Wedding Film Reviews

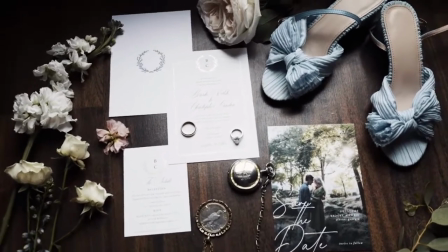this is the start of part two
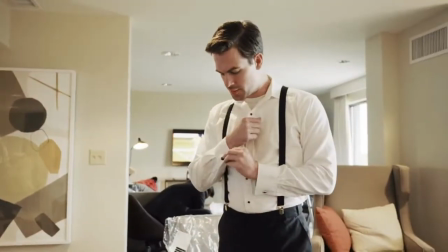it is not the end of part one but a reaffirming of it a day we stand together
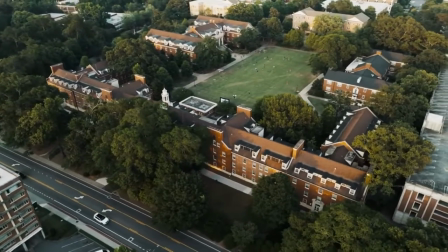in the very place the story of brooke and chris began to
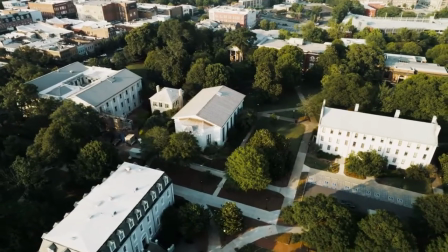celebrate those most cherished bonds and those to come
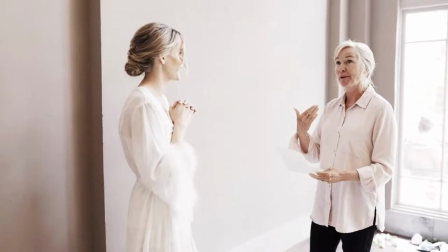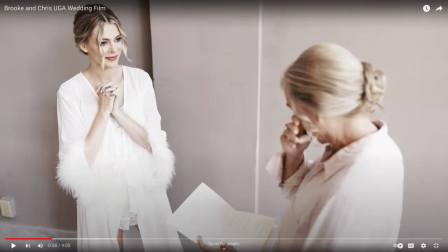so i love the vibe i'm loving just like some people are saying i love the little camera audio I like how we're feeling present I would say that it's feeling a little montage-y to me to where we just have like that one audio track from the officiant underneath it and we're never
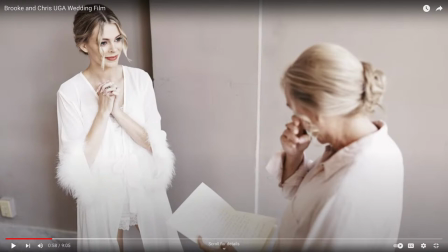actually seeing the ceremony site we're just seeing like a bunch of getting ready stuff I would have loved to hear like I would have loved the music to dip down substantially and for us to sit in this moment with the bride and her mom that would have been so nice to hear what
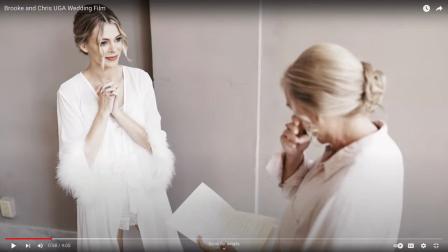they're saying it seems like such a sweet moment and Jessica if I were there because sometimes they don't say anything that substantial but you can realize that the mom is getting really emotional I would have let them have whatever moment they're going to have and then I would have just prompted them and
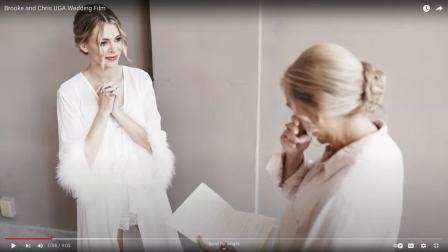said hey mom like what are you feeling right now how much do you love your daughter just that simple thing that would allow her to put better words to the emotion she's feeling. And that would have gotten just a really solid moment. So in the future, if you find yourself in a similar moment like this, and you know, wow, this is a beautiful moment,
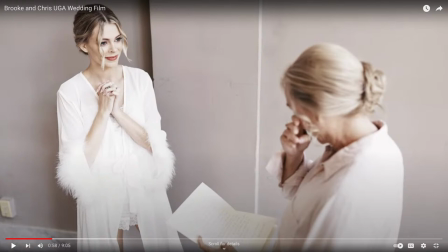but I'm not quite getting the audio that I need prompt the mom and she will really help you there.
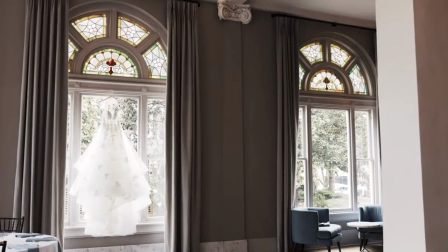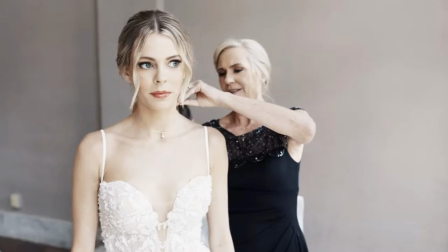I love you so much. Ever since our first date night, I knew that you had more confidence and infectious energy than anyone I'd ever met.
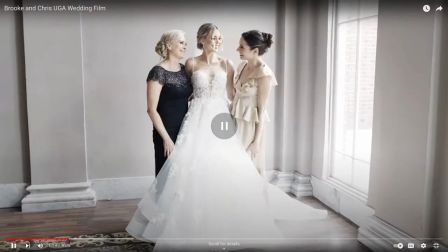At the end of sophomore year, we started dating, and the time stopped.
Okay, so I would say love all these visuals. Fantastic visuals, fantastic authentic moments, great natural light. I think the biggest thing we're missing, though, is the film is feeling a little disembodied.
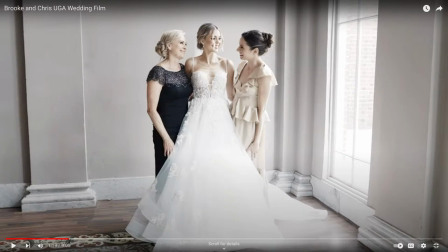Kind of like what I was saying at the start, we're hearing all this audio, but we have no faces that we're attaching to that audio. So I know, because we all know we've seen so many wedding films that we know the person talking right now is the groom but for a typical audience member it's like
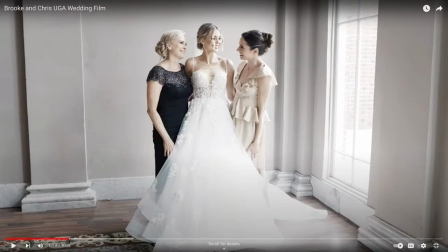wait who's this talking is this god like what's going on here and i would have way sooner attached a visual to the voice that we're hearing so i would have loved as soon as we hear the groom start talking we have a shot from their ceremony of him actually saying that to her we have her
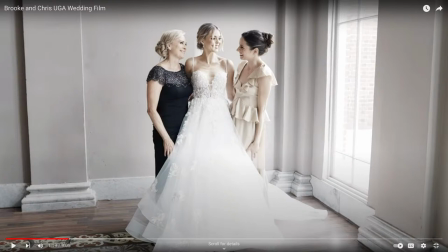cute little smile you know or looking at him really adoringly that will just make the film feel more attached to reality and not just like a montage or a music video and so that would be a change that I think could really really help
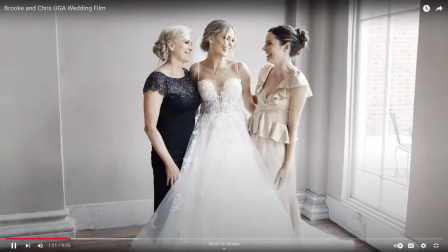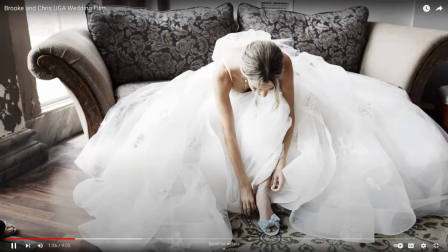I remember all the date nights where I couldn't afford to even buy you a drink but all that mattered to you
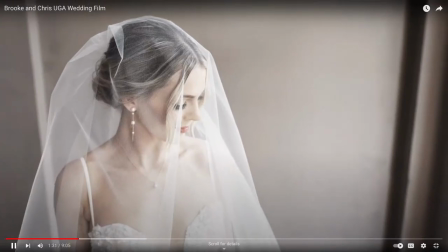is that we were together and smiling I always just wanted to be the king to your queen or the jim to your pam.
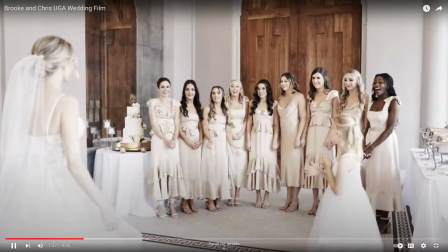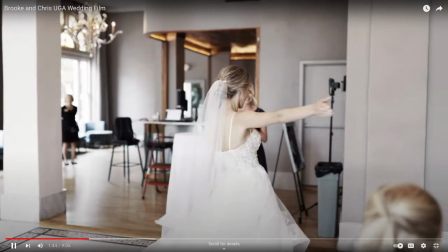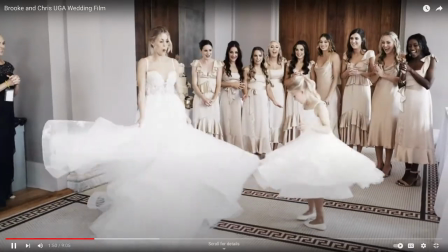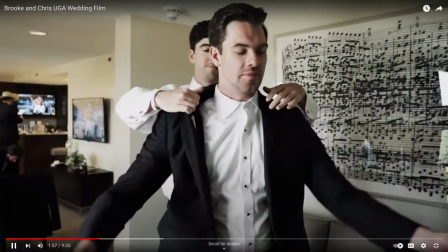Chris, that first real date was only the beginning when it came to you exceeding my expectations for a life partner.
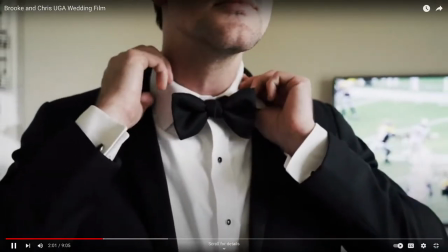You are incredibly smart.
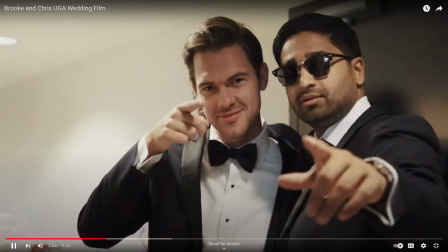You take in all facets of the world and work to understand it, and with that have opened my eyes to viewing the world with all the potential it has.
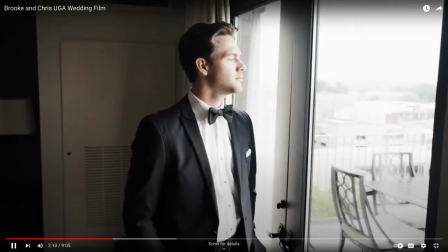You are more than my best friend, more than a husband. You are my home. I'll see you in the shadows of the world.